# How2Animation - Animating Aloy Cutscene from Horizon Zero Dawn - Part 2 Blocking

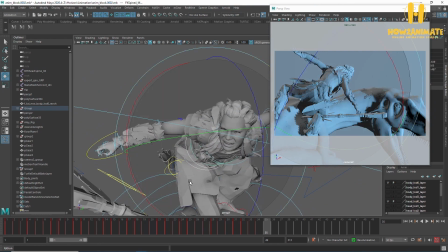Try and get her to twist.
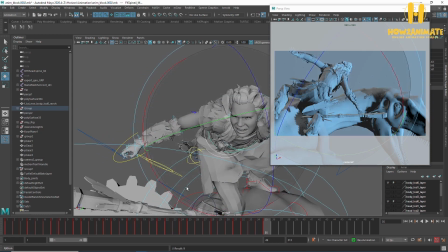And see, I'm sort of twisting beyond what I can there, so I'm going to have to bring it in a little bit more from the cog here.
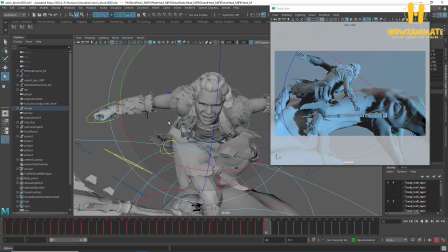Maintain her looking at it.
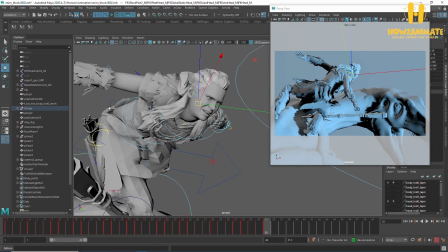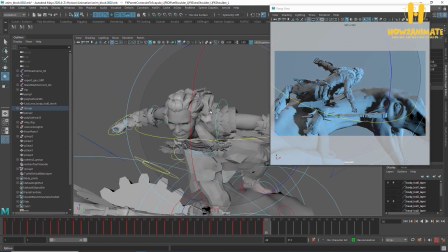This arm here is going to continue down this way for balance.
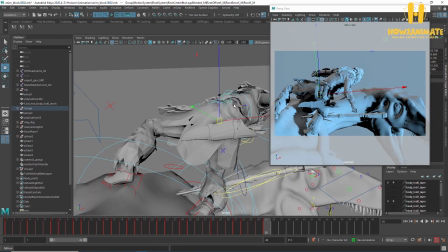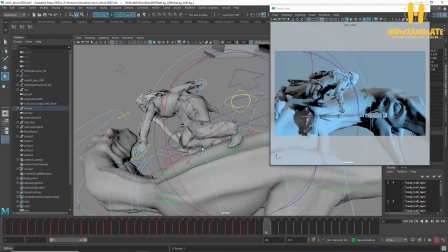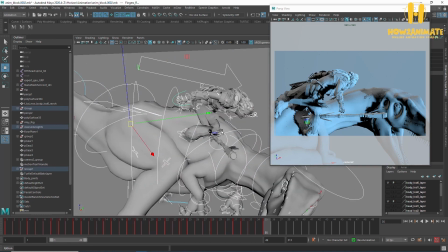Alright, so I'm guessing something like that. Okay, at this point I'm just going to disable the parent on the spear here.
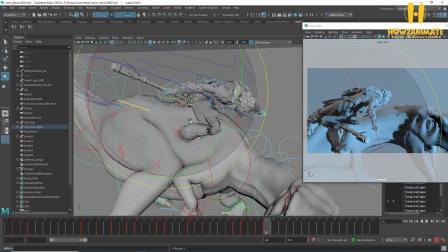And just roughly get it back into her hands.
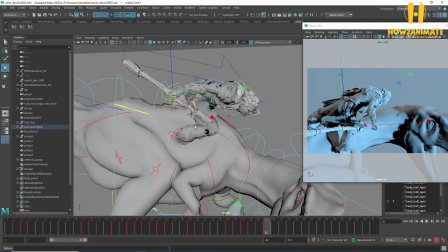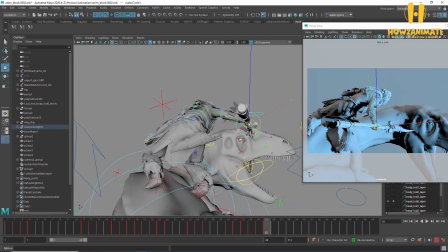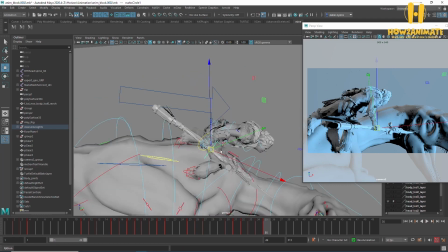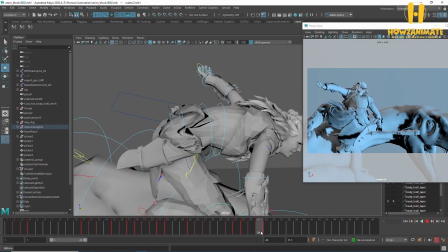So yeah, that doesn't quite work. So
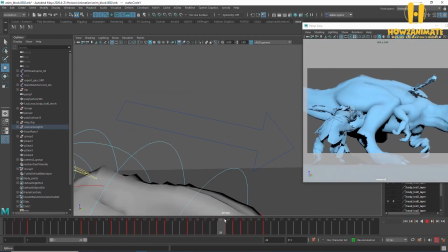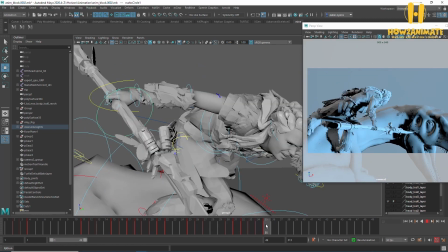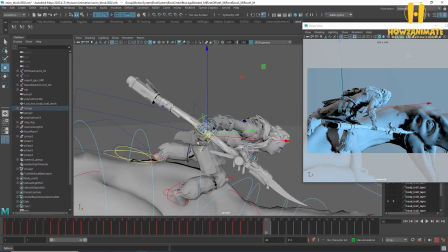yeah, okay, I think I got it. She's too forward too much.
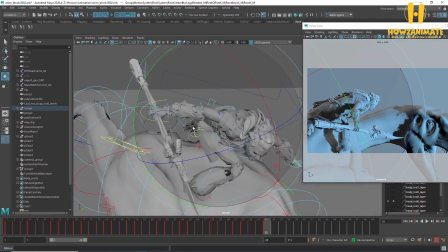I basically need her on the dinosaur a little bit longer. And I need to make a bigger deal out of this beat where she kind of rips it out.
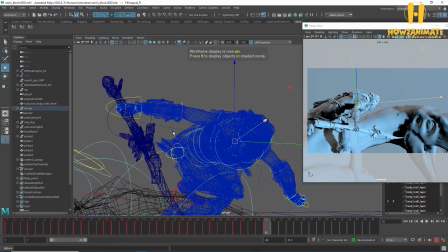So at this point, it's going to be higher.
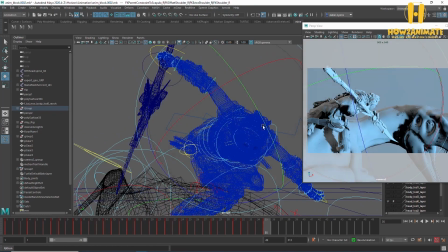And probably more up at an angle.
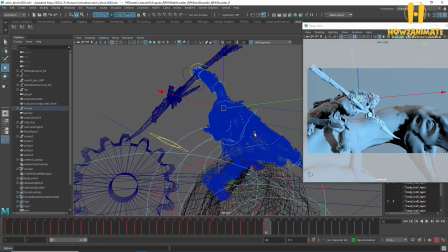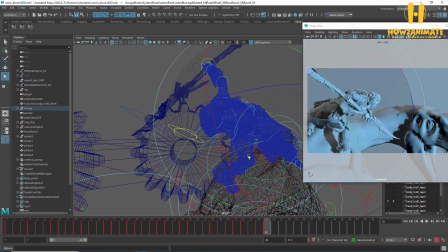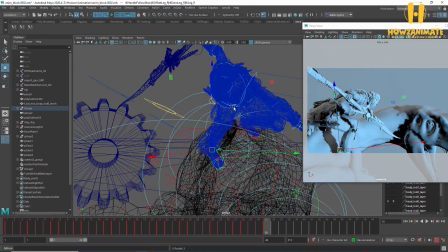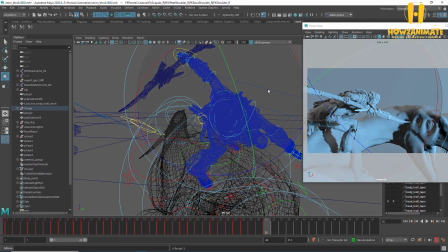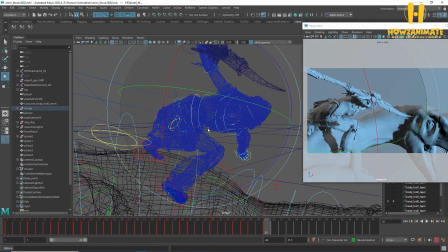I don't have a lot of room in the camera here, so I need to probably push that as far as I can that way.
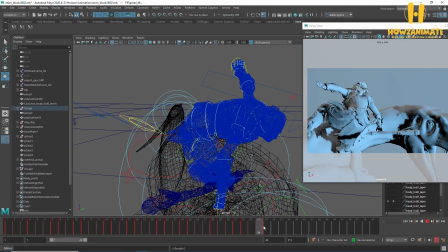Go from here to here. That would be the pulling out of the spear. And obviously it looks bad. These are just the keys at the moment.
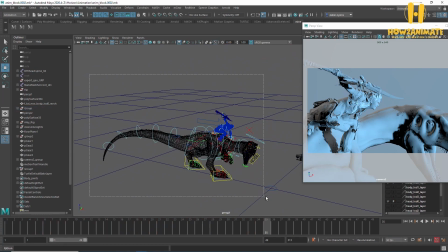Okay, but what I'm going to do is just continue on, and then I'll start breaking it down further later on.
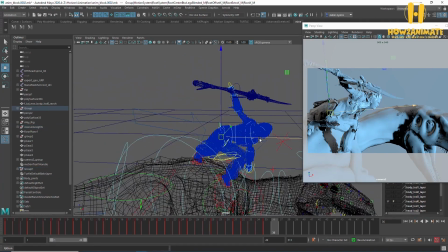Okay, this is going to go into the anticipation of the final stab to the head.
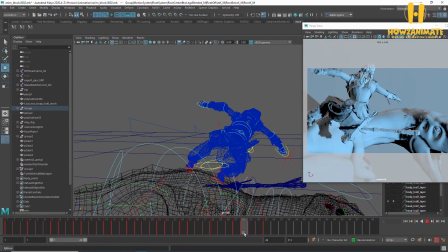So what I'm going to do is start pulling the camera back a little bit to give a tiny bit more room here.
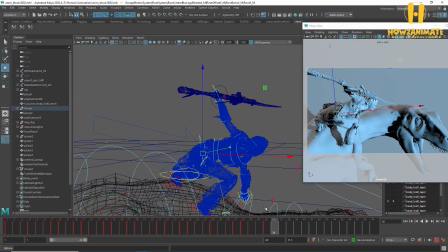Okay, then I basically want her to leap
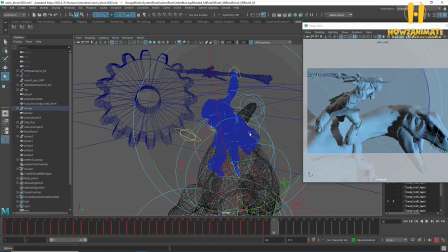towards him.
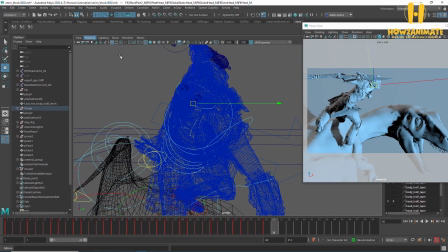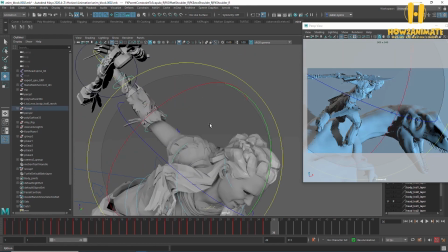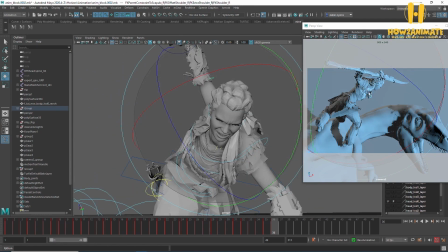Okay, this pose looks bad because you can't kind of see the other arm.
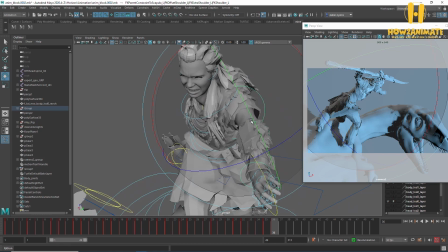There you go. As soon as you put that arm there,
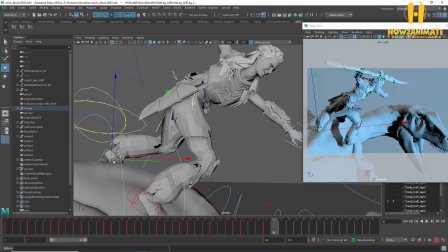it all starts to make a bit more sense. So what she's going to do, I'm actually thinking she pushes off this leg because it's a little bit more stable than the other one.
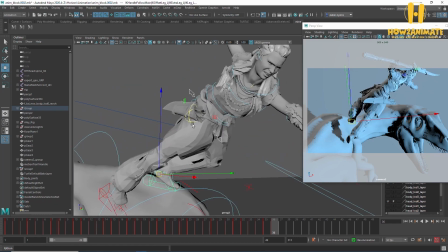So she would, what I'm going to do is just the stretch pose, and then we'll sort of backfill the other poses.
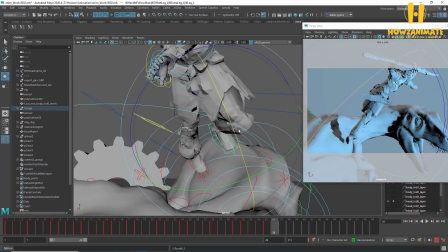Let's just build the core, because I'm having a bit of a hard time visualizing how this is going to work.